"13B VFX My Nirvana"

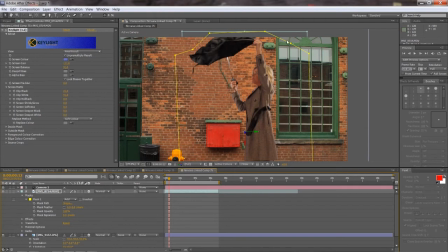12:18 And we can also feather the mask, meaning just kind of blend those edges in case there's some inconsistencies between it, so it's not such a sharp edge. So just feather it like maybe 10, 12, whatever pixels, and that's it. And we got rid of that problem mainly, so we can lock the mask so we don't move it anymore.
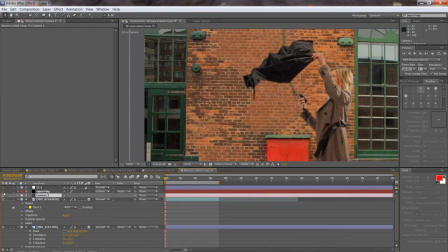12:38 So for example, what I'm going to also add in the final shot, which is something that I know, is the vignetting, which is I just kind of want to darken the edges.
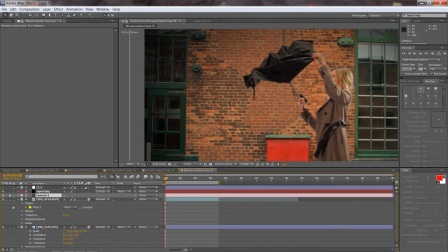12:47 And here's how the vignetting looks just on its own.
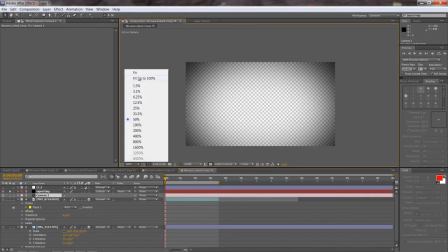12:56 It's basically just it's a black
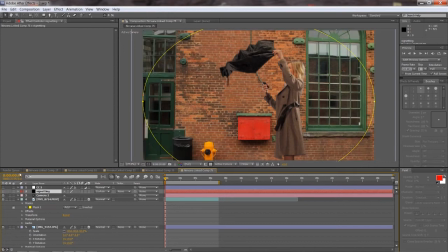13:03 image that has a mask in it. So if I were to create from scratch, I go to layer, new, solid, make it black, whatever, you can call it whatever you want it, and then I'm going to go to our mask tool,
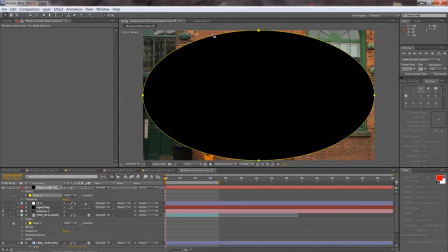13:17 but I'm going to select the elliptical tool, and you can just double click on it, and it will create it basically as wide and as tall as the compass.
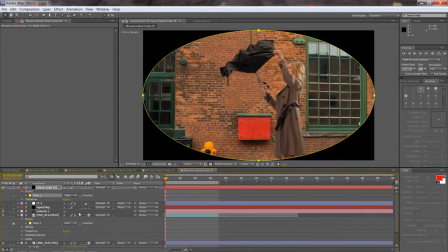13:26 And then up here we'll go to subtract, and we'll feather it,
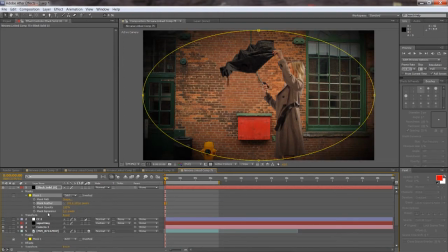13:35 and you really want to feather a lot of it. And then also we'll just change the opacity to like basically however strong you want it
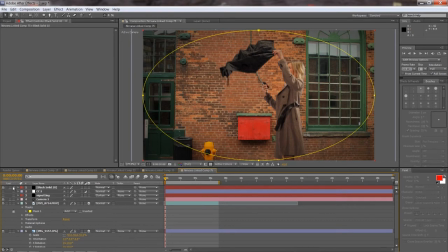13:44 to be. Let's say 50%, and right there you have your vignette, so it kind of nicely darkens those edges. So that's one thing I know I'm going to do. And then another thing I'm going to do is apply some some color effects and levels and things like that to change the color of the shot.
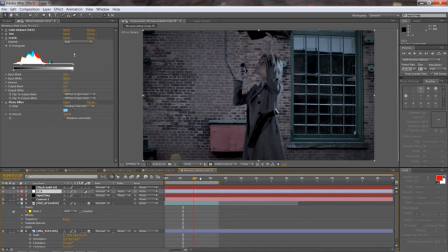14:00 And it's you might want to do color correction sometimes while you're in the middle of working on the shot, because it is really going to make your life a lot easier.
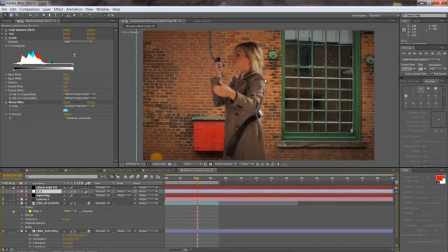14:08 Like if you're without the color correction, you can see a lot of those inconsistencies there with the edge, but look at it, what happens once I apply the color correction.
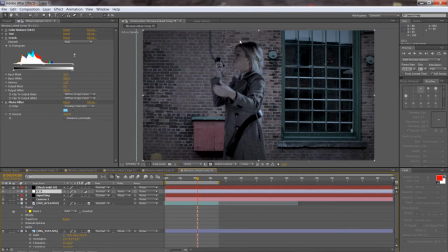14:16 Right away, all those things that I was worried about before, they disappear and they kind of blend together in the shot nicely. So that's one thing to keep in mind. So if you want to start doing a color correction while you're in the middle of doing the effect,
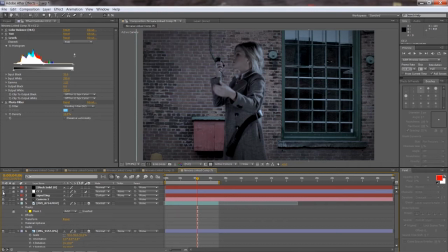14:29 go ahead and do it, because it is going to help you hide a lot of those little problems that otherwise you'd have to spend a lot of time on.
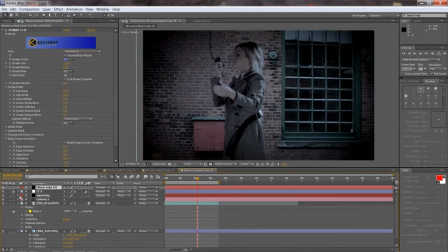14:38 So I'm going to just delete the other vignette. And so that's kind of how our shot is going to look with our final color correction and vignetting.
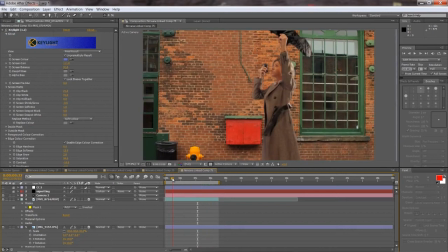14:48 Okay, but now we want to add other elements to the shot to kind of make it feel alive. So one thing you see is the girl has an umbrella, so we want to add some rain.
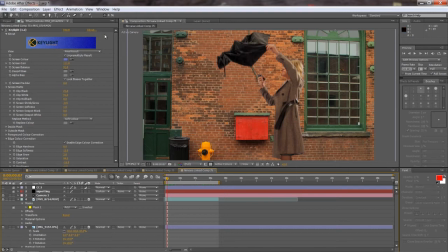14:56 And here's how you do the rain. We'll create a new composition, and it doesn't really matter what the settings are, but if you keep it higher than, right now we're working at 720, so 1280 by 720 resolution.
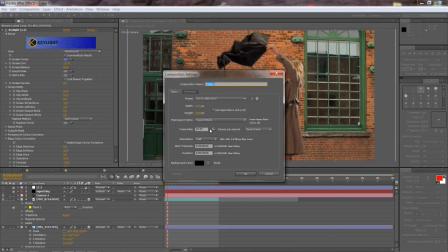15:12 So this one, if we create it, and I'll just select the frame rate to what our comp is, but otherwise I can make it bigger than what our comp is, so this way it allows us to zoom in and zoom out. And we can call it just, rain, let's say 1, we can do a few different versions of it.
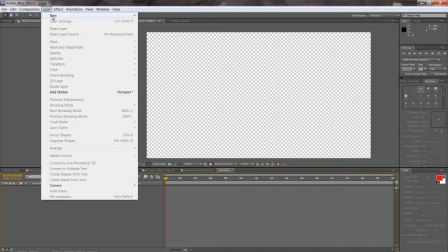15:30 And we'll create a new solid here,
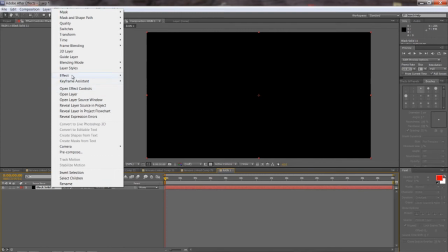15:35 and in the solid we'll right click on it, go effects, simulation, and click CC rain.
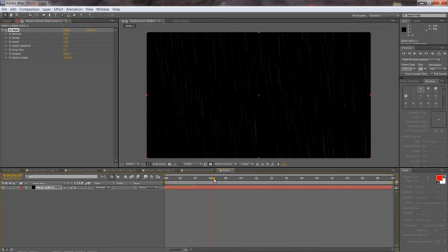15:44 And as you can see, it right away creates rain for you, and you can adjust the intensity of it, the amount. Let's say you want it to be a little bit less of it. This is how the rain looks.
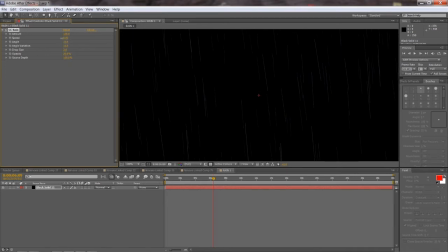15:54 Let's say the speed of it, you can decrease it a bit, and since our shot is in slow motion, maybe we'll decrease it quite a bit.
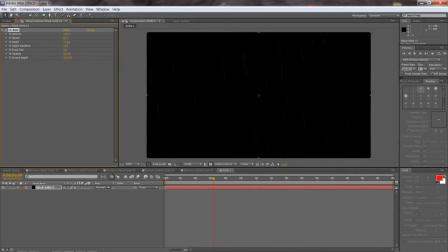16:02 That you can change the things like the angle that it's falling at, and those are the kind of things that you can do. And then once you have this composition created, we'll basically go back to our comp here that we're working on, and here's our composition.
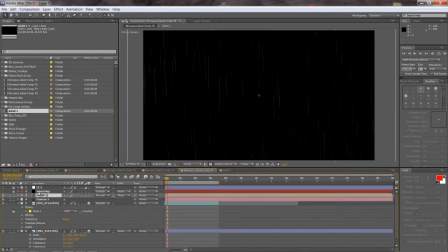16:15 We'll basically drag it and drop it here on our shot, and we'll make it change the transfer mode here.